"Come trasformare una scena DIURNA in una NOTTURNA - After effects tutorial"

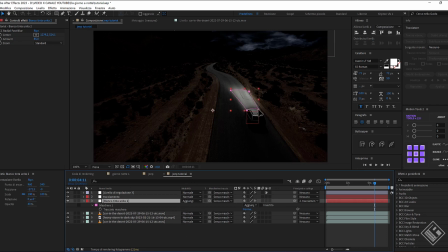In questo caso non userò il tracciatore di After perché in un test mi sono accorto che non era troppo preciso e saltellava, per cui andiamo a utilizzare Mocha AE, che lo trovate integrato nei predefiniti di After. Spegniamo quindi il livello di regolazione,
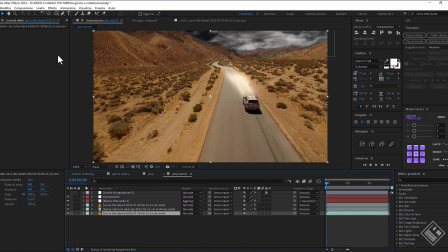selezioniamo quindi il livello originale in basso, vado su Animazione e clicco Track in Boris FX. Entro nella sua interfaccia cliccando sul logo,
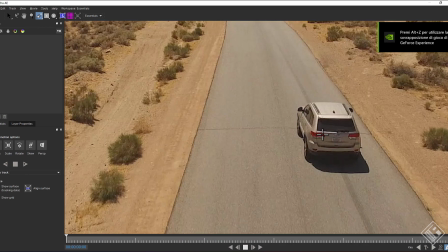seleziono la X Spline e disegno la forma del portellone dietro. Dopodiché attivo l'opzione di prospettiva e premo Play.
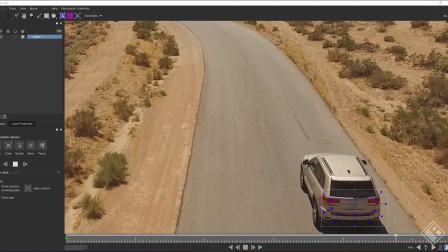E una volta terminato, salviamo e usciamo.
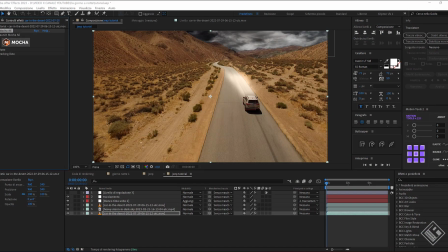Ora, anche per questo tracciamento, creiamo un oggetto null che andrà appunto a ospitare i suoi dati.
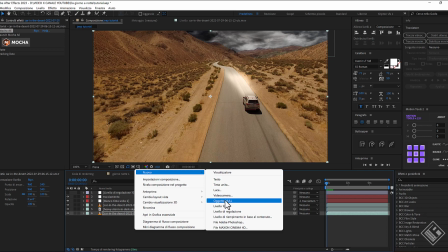Quindi tasto destro, nuovo oggetto null che rinominiamo fari posteriori.
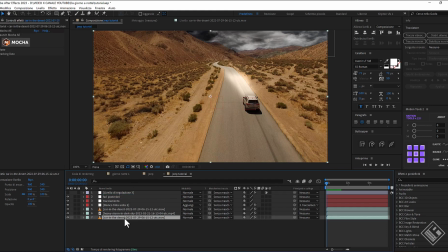Ora selezioniamo il livello originale della clip e dalla finestra del controllo effetti entriamo nel gruppo Create Track Data e genero i dati del livello 1. Poi mi sposto sulle opzioni di export impostando la modalità Transform e dal menu sottostante gli associo
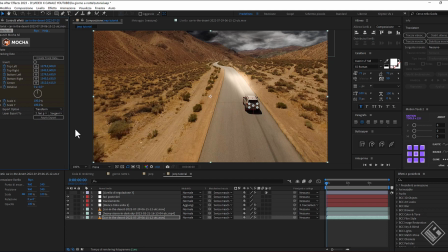il livello null fari posteriori e clicchiamo su Apply, così da averlo agganciato al movimento.
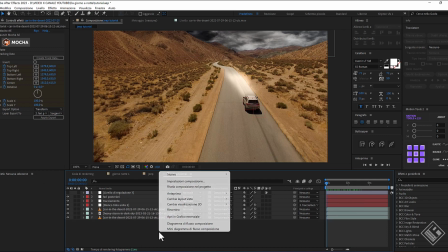Ora, allo stesso modo dei fari anteriori, creiamo un tinta unita, questa volta di colore rosso, che rinominiamo fari posteriori.
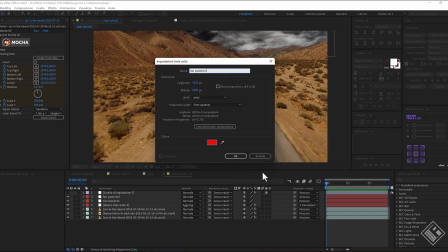Diamo anche qui una trasparenza attorno al 40% e diamo una bella zoomata.
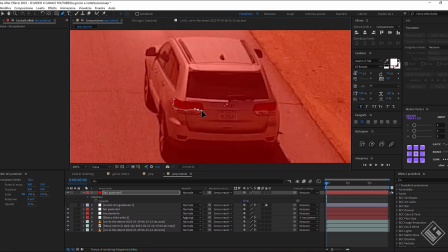E con il livello selezionato prendo la penna e disegno la sagoma dei fari rossi.
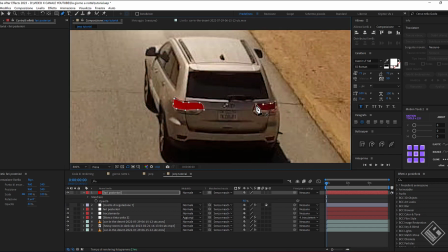E lo facciamo con due maschere ben distinte. Dopodiché anche qui prendiamo il peak whip della parentela del livello e lo colleghiamo al null tracciato dei fari posteriori, così da averli agganciati al movimento.
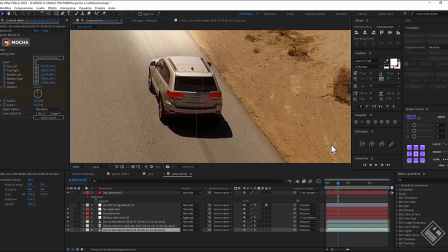Ora può capitare che per via della prospettiva le maschere non restino sempre perfettamente posizionate sul faro,
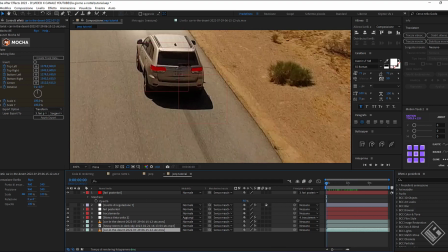per cui ci basterà animare la proprietà del tracciato maschera per mantenerle in posizione.
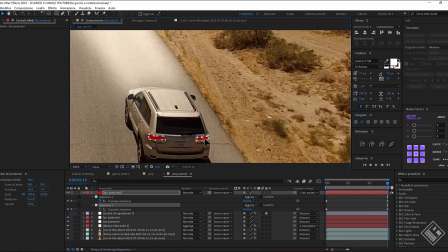Bene. Ora possiamo portare la modalità di fusione su Aggiungi,
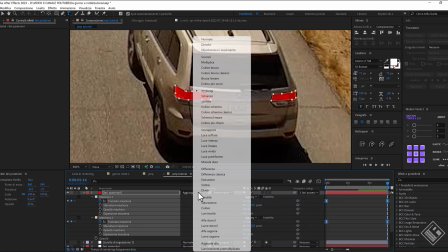cambiare il valore di opacità per ottenere un rosso più acceso, diciamo attorno al 70%,
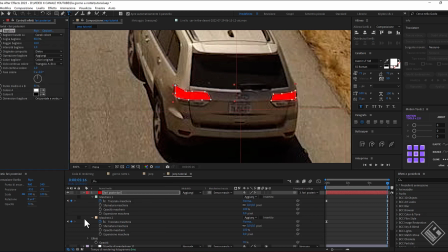e inseriamo magari anche un effetto di bagliore, dove andiamo però ad azzerare il raggio e portiamo l'intensità a 0,1.
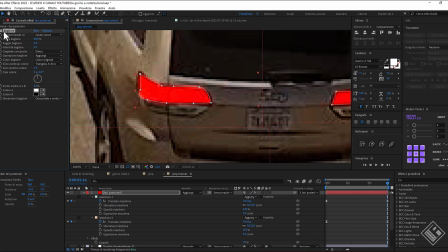Se accendiamo e spegniamo l'effetto, ci accorgiamo di come il bagliore abbia generato un perimetro un po' più ampio,
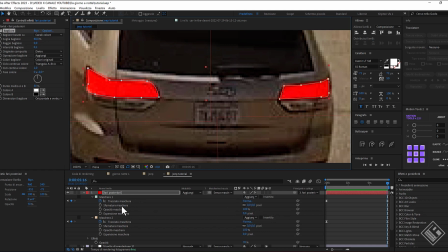mentre quello che volevo fare era dare la sensazione di una luce più soffusa attorno al faro. Quindi torno all'interno delle maschere, le seleziono e riduco l'espansione maschera, portandola leggermente in negativo.
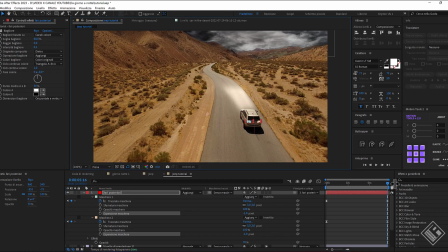E direi che, vista anche la distanza della camera, può andare più che bene.
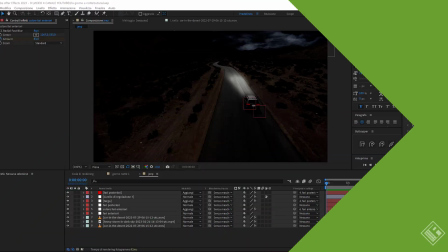Altra finezza, se vogliamo rendere ancora più credibile il nostro editing, è illuminare la targa.
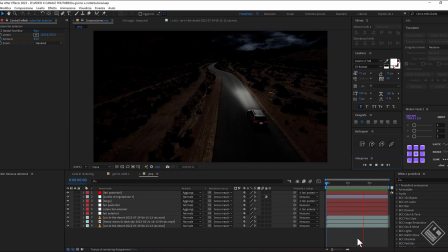E lo potete fare utilizzando lo stesso metodo che abbiamo usato per i fari davanti.
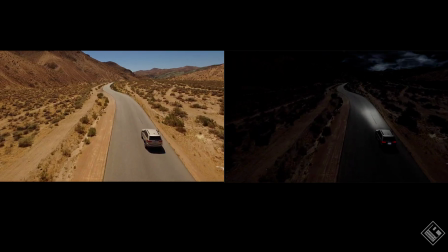E se mandiamo in riproduzione, avremo trasformato la nostra scena diurna in una notturna.
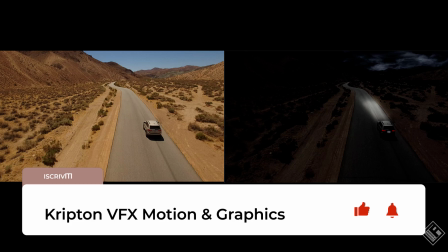Bene ragazzi, se il tutorial vi è piaciuto, iscrivetevi al canale e mettete un like. Mi darete così sempre nuovi stimoli per creare contenuti sempre più particolari.